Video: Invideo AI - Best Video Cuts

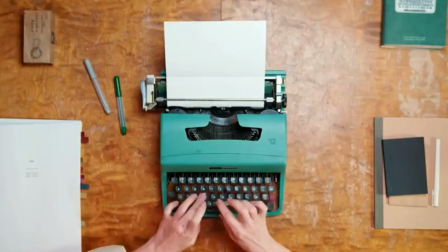Editing. So you've reached the final step. Scripted, storyboarded, planned, lit, and shot your video.
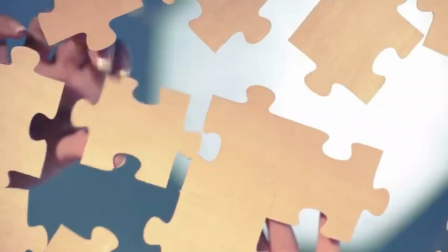And now it's time to edit. Most people think editing is a complex and painful process, and this is slightly true.
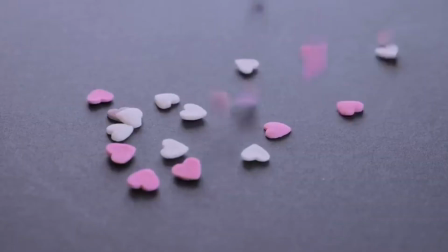When you put your heart and soul into shooting a video, you're going to want to make sure you do the same for the edits. But don't be intimidated. If you have a good understanding of editing basics, that's really going to help you get your feet off the ground. So in this video, I'm going to give you a rundown of 8 basic editing cuts, and I'm going to show you how you can start applying them to your video today. Let's get started. Number 1 is the standard cut. This one is simple, one shot ends, and the next begins. A lot of the time, that's all you need. Let's go ahead and open up our editor so I can show you. I'm using InVideo.io. It's a free video editor. It's very intuitive, it's easy. So even if you're brand new to video editing, this is a great place to start if you want to replicate what I'm doing.
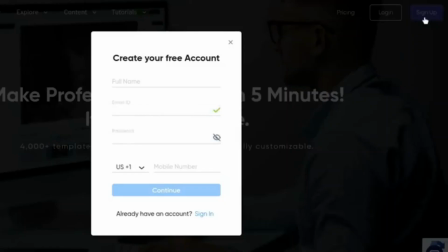If you don't already have an account, you can go ahead and sign up for free. And now just go ahead and open up with the linked project.
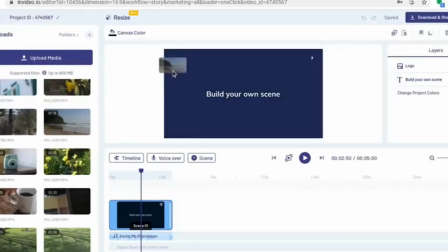I'm going to take my first clip and drag it onto the canvas to add it to the project.
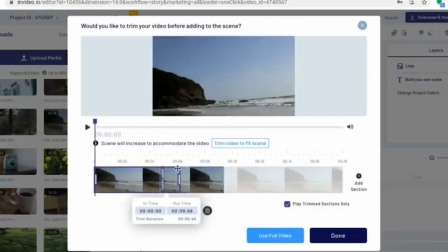When you're using a standard cut, just make sure you're trimming off any excess, any part of the clip that you don't need.
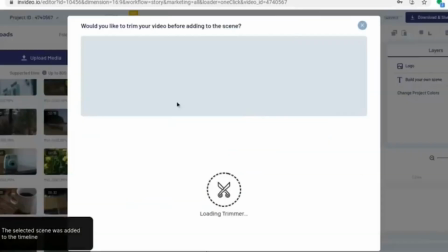And then I'm going to add a blank scene, and just go ahead and do the same thing over again. Trim up any excess footage. And now these 2 clips play one after the other, and that is your standard cut. This isn't going to be your default cut, whether you're making a film or a video for your brand or any kind of video that you're making. Number 2 is jump cut. A jump cut is when you cut from one clip to another so that the camera doesn't move, or if it does, it's a very slight movement. My personal favorite use of jump cuts is a sequence like this. As you can see, the main purpose is usually to show passage of time.
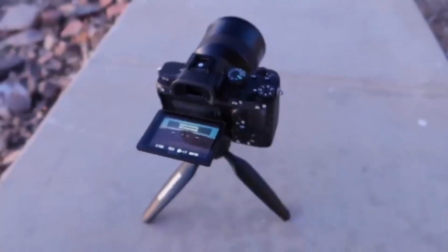You create jump cuts by taking a long shot where the camera is stationary or moved only minimally.
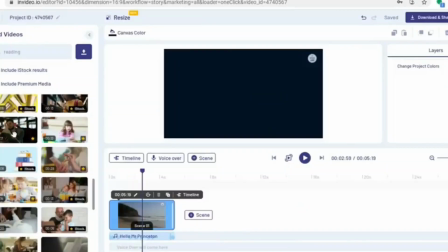Then we're going to use a few different short clips from the long sequence.
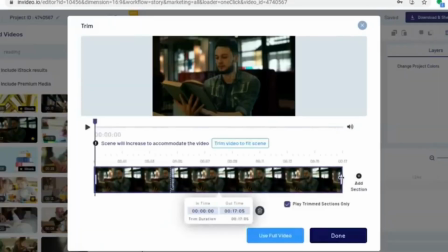So drag this clip onto the canvas, that pulls up the trimmers, select your first section, then hit the plus sign here and select the second section.
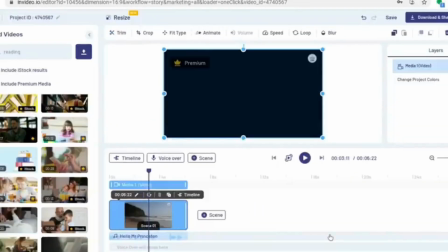And then you can add as many as you need. And there you go. That's how you create a jump cut. You can use a lot of fun with jump cut because you're making videos for your brand or business. You can create a sequence like the one that I showed you of a customer opening the current products or something like that. You can use jump cuts to have kind of a comical effect as well. Play around with them and see what you can come up with. Eesh. Real quick before you move on to the next one, if you're new to this channel and finding value in this video, we would love for you to subscribe and give this video a like so that we can keep bringing you more videos like this one. Now, moving on. Number 3 is a match cut. A match cut is what it sounds like.
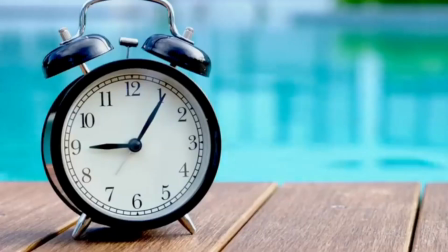So you end your first shot with an object or a person or an action, and then start your next shot with an object, person, or action that looks similar to the last one. So this is a cut that you'll have to plan out before you get into the editor. But once you have your 2 shots, editing them together is very simple.
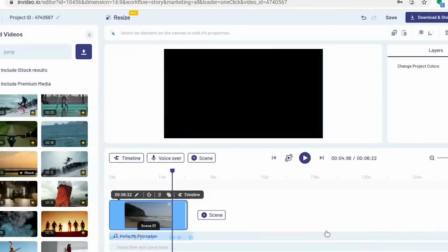If you just trim off the end to find a frame where it matches the best. And then you can use the same for the beginning of the second shot, and then you're good to go.
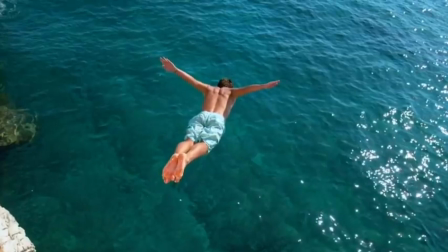This is a great way to create continuity in your video. So let's say you're creating a video for a business, and you're showing off a few different products that aren't necessarily related to each other. Match cuts are a great way to just give that video a better flow and transition from one product to another. Number 4 is cut on action. Again, cut on action is what it sounds like.
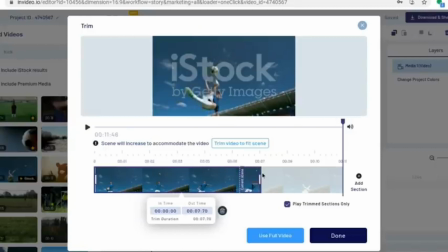If you have a prominent action in the shot, like a kiss or somebody picking up an object, you want to cut right when the action is happening.
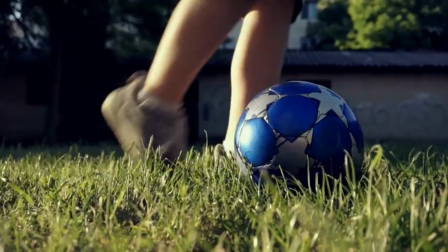This is especially important if you have 2 different angles of the same shot. Cut the first shot right in the middle of the action, and then cut the second shot so it sticks up right in the middle of the actions.
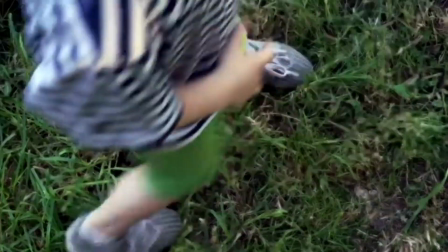It's going to look a lot smoother, a lot more continuous than if you had completed the action and then cut. Again, this is a really great way to add continuity to your video, no matter what kind of video you're seeking. Number 5 is cut-ins. A cut-in is basically when you cut closer into a part of your frame.
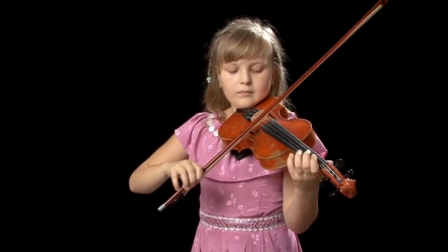For example, you have a wide shot of a character holding an object, and then you cut to a close-up of what she's holding.
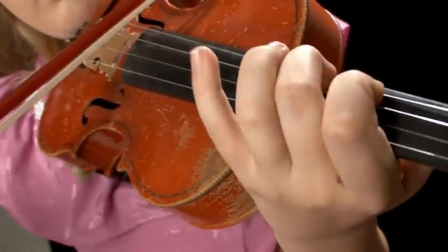It's a great way to show more detail and bring attention to something important. And you edit it just in the same way we've been doing.
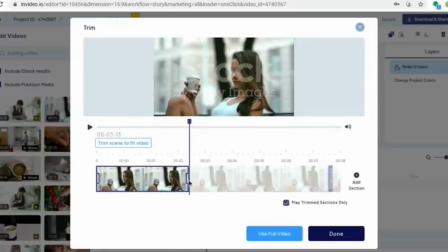Take your wide shot and then edit in a close-up shot. And if you didn't get a close-up shot, feel free to just zoom in a little bit in editing.
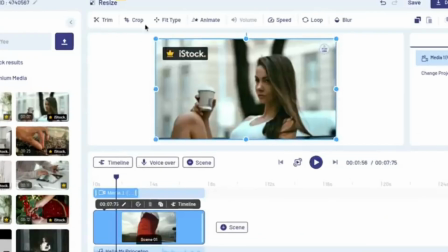Now here's how you do that in InVideo.